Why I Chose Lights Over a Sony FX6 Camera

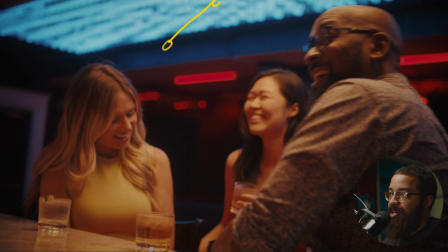240s
Our main key light here was 2 Titan tubes rigged overhead, and then to soften that up, we had some magic cloth, which is around 1 stop of diffusion, diffusing all our light from those tubes.
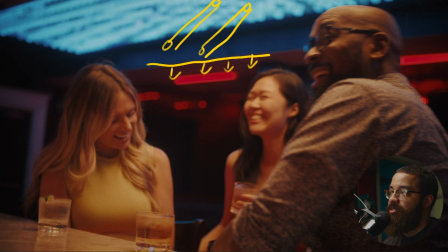252s
And then in order to create a shadow side in the front, we had these tubes biased this way under our talent right here. And this was just to add some shadow to the main talents that what you would see in the front of the frame.
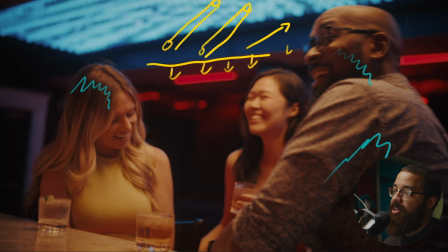268s
So this is why you get shadow on his face. There's shadow on the back here, and it just adds nice contrast to the whole image. Because when you're top lighting things, this is going to highlight the high parts of someone's face or exactly what you're keying. So you have to be careful with that.
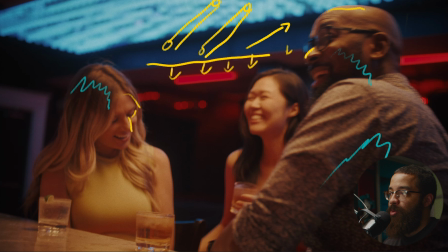284s
I like to use soft sources whenever I'm top lighting things, because otherwise it kind of gives the talent like raccoon eyes and it's not very flattering. And then for this scene, I wanted to add some color separation, and the way I did that is kind of in 3 stages. So we have our key light in the front here, and then we had the blue top light here,
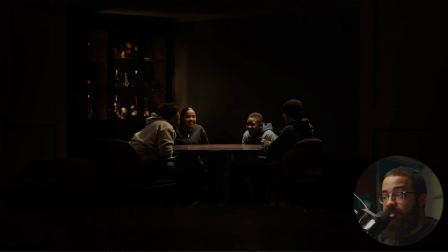301s
which was in the club, so we really lucked out on that. And then to push a different color into the shadows, we actually have the red back here. So there were some strip lights, which you can kind of see back here, and then going along the edges of the roof, but this wasn't enough output.
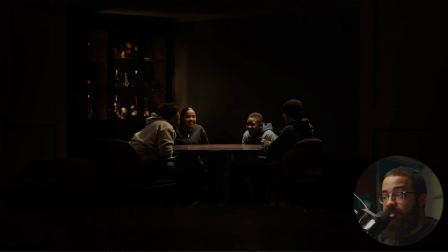314s
So we matched those edge lights using another set of Titan tubes right there. And then we pushed red into the shadows just to add those 3 layers of color. Our next production that we're going to look at was a commercial for Sportsnet, and this was called Black Rock. And then this is another top lit scenario here.
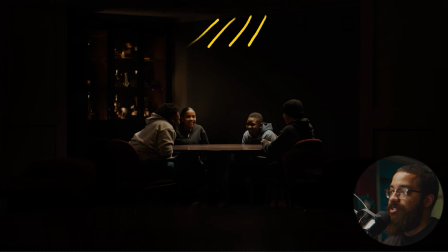329s
So we have 4 Titan tubes rigged up at the top, and then this is all shooting down. And because the lights are so far away, we didn't use any diffusion material. And also another thing is we didn't want to spread all that light.
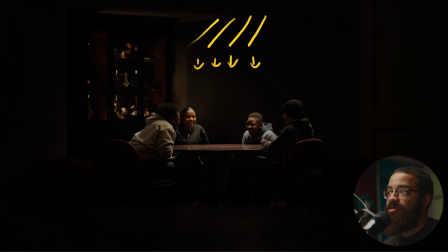344s
But if you just use the Titan tubes as they are, they do spill a lot of light everywhere. So we had to use something called a snap grid. And then if you open up any of your softboxes that you own, there's a grid material that's usually connected to the front of softbox. And this does the same thing as in terms of killing the spill.
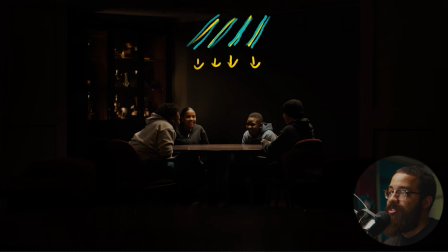362s
So you can imagine like these side skirts on all the Titan tubes, and then this just kills all the spill going on our wall, on this pillar, even back up into the ceiling. So we get all the light going directly on our talent and not spilling anywhere else. As you can see, this is top lit, so we're highlighting the high parts of their talent's faces.
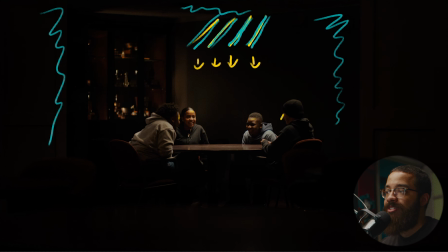382s
In this situation, it works for the wides, but if we were to move in on this strictly without changing the lighting setup or adding anything else, this would be pretty unflattering, as you can see on our talent back here,
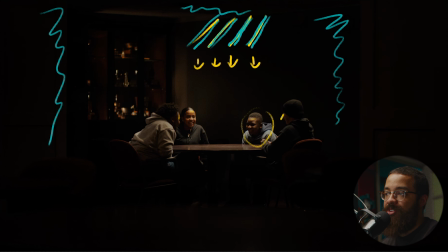394s
because of you can't see any details of his eyes or the bottom of his face. I'm going to move into the Titan in the next scene that we're going to be looking at, and then we can see how we solve that problem. But in addition to the Titan tubes, we use some small lights, some small little panel lights, any ones will do, but we specifically use the aperture lights.
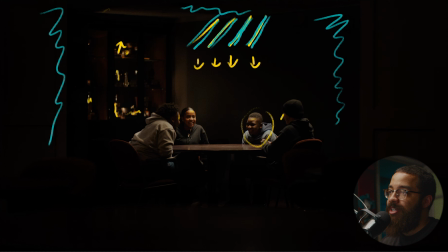411s
And then we added some splash of color back into the actual trophy case back here. And then we kind of set them pointing and shooting up, so you get a little bit of splash here as well on the wall. And this is what we like to add to a lot of our images. It's called salt and pepper or checkerboard.
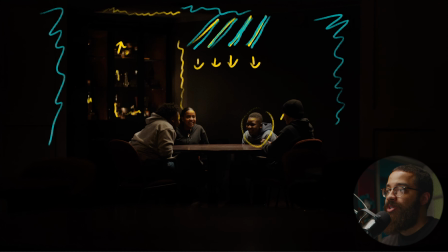428s
So you have some light, dark spaces that you're looking kind of in between. When we moved into the tights here, that we ran into the exact problem.
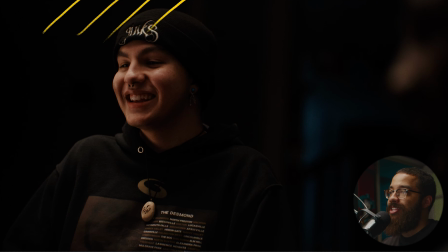435s
So again, we have our 4 lights at the top, and then this is kind of off at a bias because it's over the center of the table. And then what we actually had to do is add a bounce board down here,
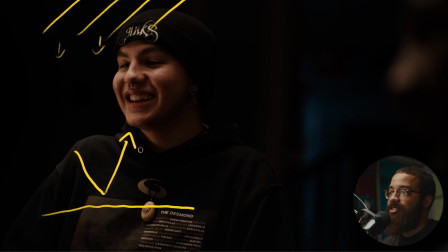448s
and then that bounced all the light right up into his face. So it gives us a nice key light on this side of his face. Then if you look on the shadow side, we get some nice fall off here. And again, nice checkerboard of dark and light.
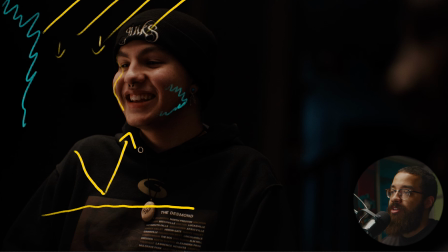463s
And then because we have those grids on the lights, we're getting no spill on our back wall here. And if we look at our talent on camera right, you obviously just looking at the scene, this frame specifically, you don't know what it is, but we have some preference back to the wide that we shot.
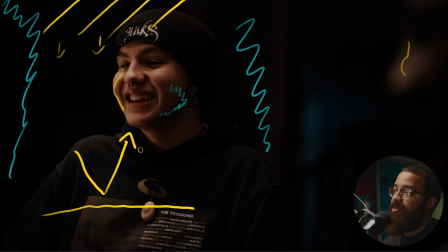477s
So you get the nice details of that. And then if you look back here, this is a stairwell, and this was lit with natural daylight.